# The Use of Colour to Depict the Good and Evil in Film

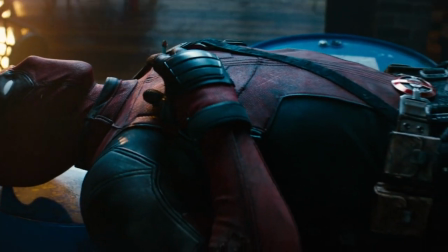(0:00)
The use of colour in film has developed a considerable amount since it was first invented.
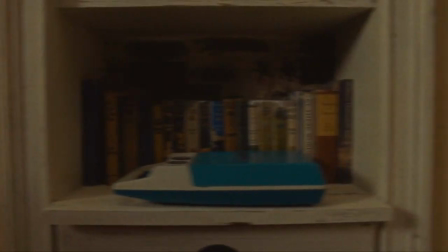(0:05)
It is often used to help create a feeling of the setting, so that viewers are able to understand emotional aspects of a story in a somewhat more implicit way.
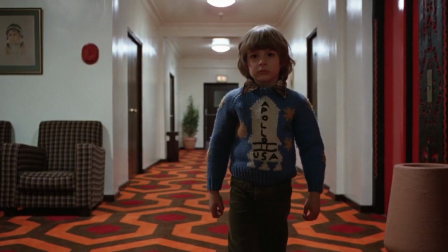(0:13)
Directors are often found to have distinct styles in their use of colour in movies.
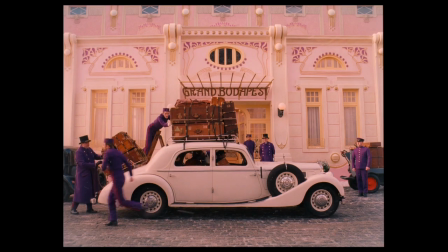(0:17)
In this video essay, I will be talking about the use of colour in 5 different movies, and focusing on their use in separating the good and the bad.
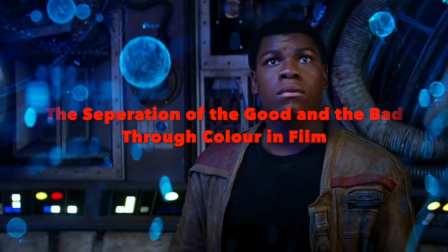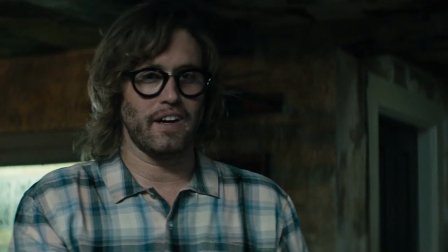(0:30)
In Deadpool 2, a comical contradiction between the heroes and the villains is consistently shown throughout the movie.
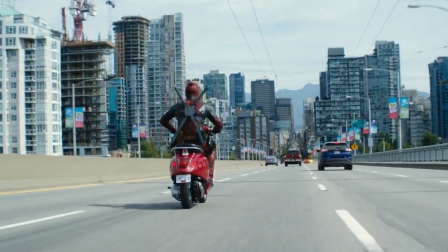(0:37)
Here, our hero Wade Wilson is on a little red scooter finding his way towards the antagonists, who are driving large black trucks, making them stand out as the main threat.
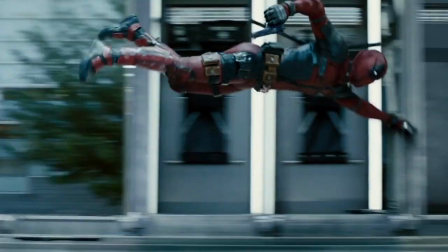(0:45)
Our second villain is also shown wearing a futuristic black suit, creating a similar effect.
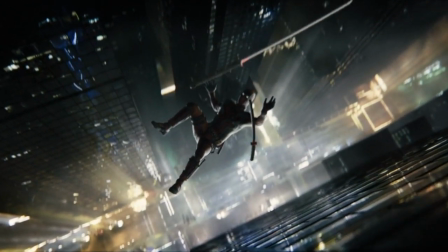(0:53)
Another example of the use of colour in this movie is through Marvel's typical colour grading.
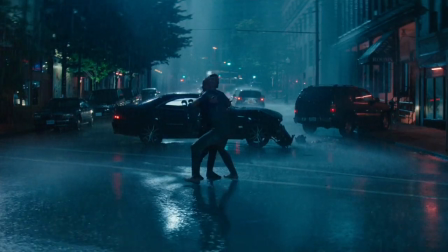(0:56)
This consists of a flat chromatic scheme that portrays the world projected into the future where more advanced technologies and blue lights have taken over.
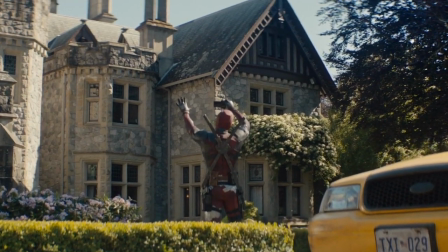(1:04)
In this film, scenery showing warm green nature are fairly uncommon, though not completely non-existent.
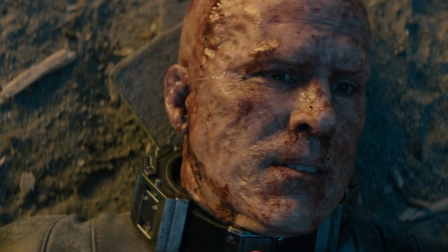(1:11)
A change can be noticed in the colour grading of a scene where Wade dies and seemingly joins his wife in heaven.
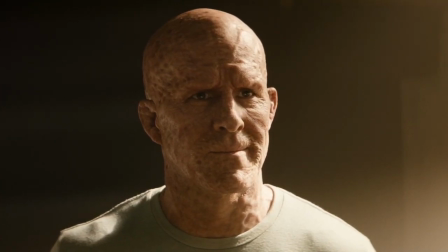(1:16)
It can be seen that in the beginning of the movie, the couple's apartment is coloured with dark blues,
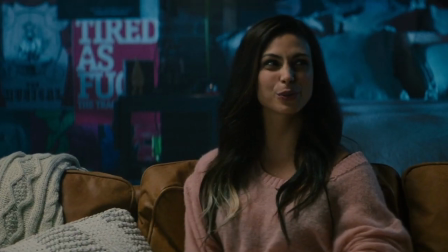(1:21)
greys and blacks to portray a cold, less comfortable and less safe environment, as opposed to in their afterlife together,
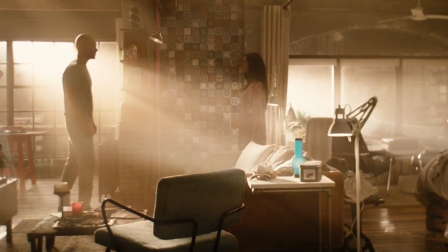(1:28)
where their apartment is brightly lit with warm yellow and orange colours that are used to shed a more positive light as they are finally reunited together.
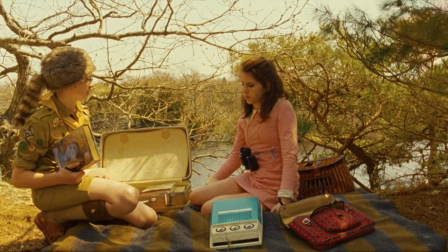(1:38)
In Moonrise Kingdom, Wes Anderson uses colour to separate the protagonists, usually portrayed in warm yellow tones, and the antagonists in blue and colder colours.
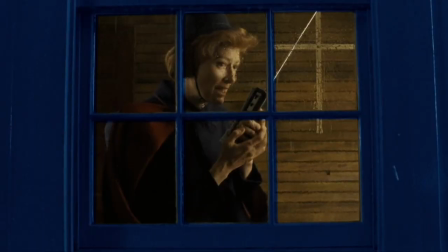(1:47)
This is vividly visible through this split-screen shot. These colours are also used to divide the safe or unsafe settings and situations in the story.
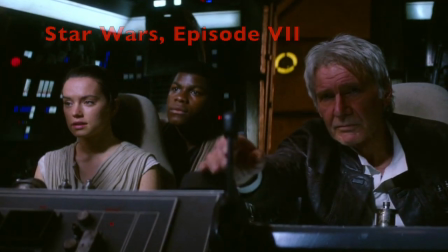(2:00)
A famous use of colour to separate the good and bad side, or dark side in this case, is Star Wars.
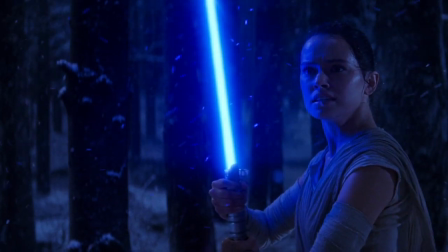(2:05)
The lightsabers are coloured blue for the heroes, or red for the villains.
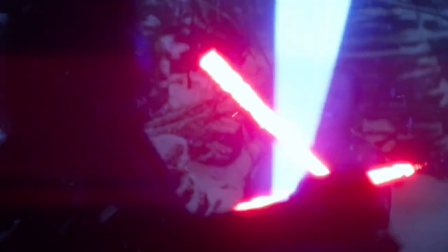(2:09)
This is visible in the many different lightsaber battles between Rey, the heroine Jedi, and Ben, the villain of the dark side.
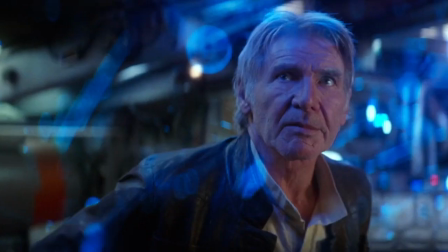(2:17)
The settings are also coloured differently between each side of the Force. The protagonist is shown in more colourful, comforting and bright environments.
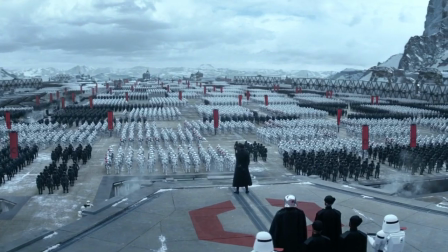(2:25)
The villains, however, are consistently shown in dark and cold settings.
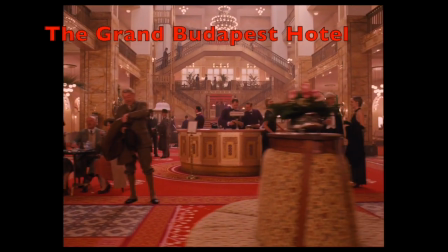(2:29)
The Grand Budapest Hotel uses colours to define each of the story's characters.
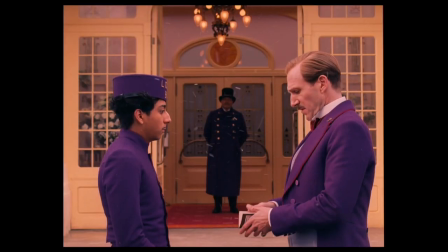(2:34)
The colour stark purple is used for protagonists.
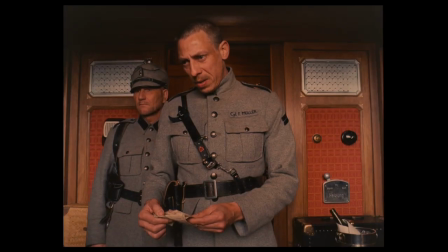(2:38)
The government bureaucracy is shown in dull brown or grey, and the family members of Dimitri, the antagonist, wears black.
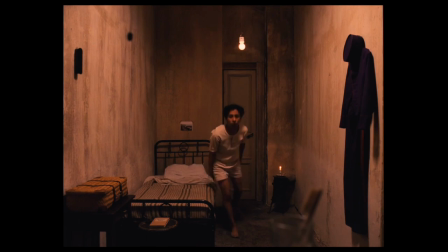(2:46)
Wes Anderson makes many other uses of colour throughout this film.
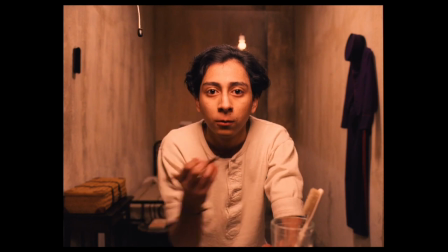(2:49)
An example is in this scene that shows the contrast between the lifestyle of the clients of the Grand Budapest Hotel versus that of the lobby boy.
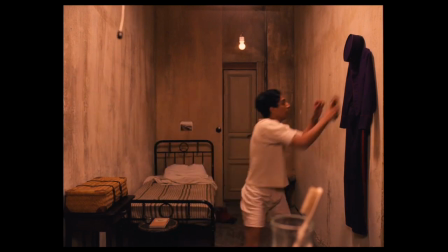(2:55)
The only bright colours in this scene are of the boy's costume, signifying that his job is his only luxury.
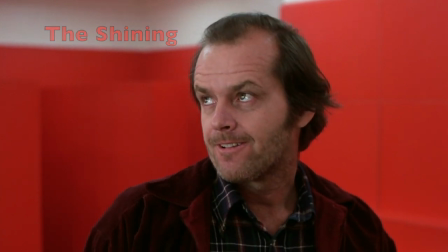(3:06)
In The Shining, the colour red is used throughout the movie to foreshadow the incidents that occur at the end of the story.
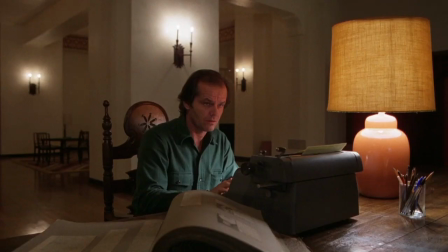(3:12)
The warm pastel colour palettes of each shot are used to contrast with this bright red colour.
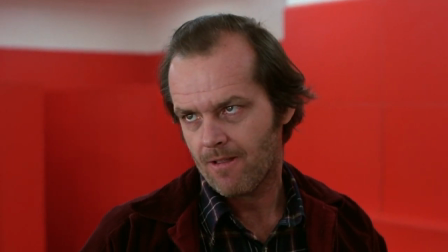(3:18)
Jack wears a red pullover by the climax of the story. This also foreshadows his threatening behaviour.
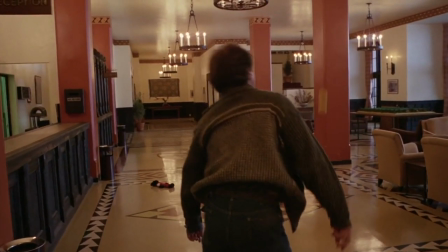(3:24)
In the next scene, on the bottom left side of this shot, you can see a doll wearing a red coloured jumpsuit.
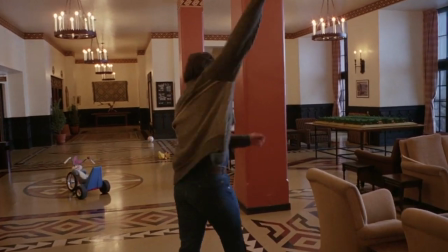(3:30)
This colourful prop is used by Stanley Kubrick to foreshadow the death of the character that later takes the place of the doll.
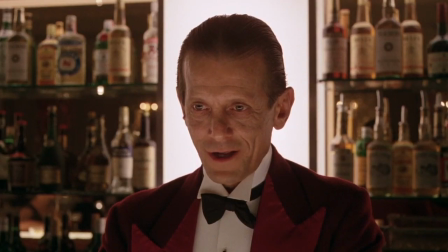(3:36)
The use of colour in The Shining is therefore different than that of the previous mentioned movies, as it mainly uses a singular colour to predict the villainous unravelments of the story.
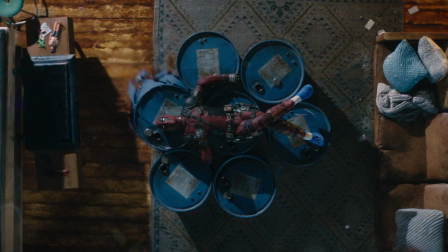(3:46)
It can be concluded from this video essay that the use of colour in depicting the good and evil is highly important for the attentive viewers, and can change based on the director's choice of style.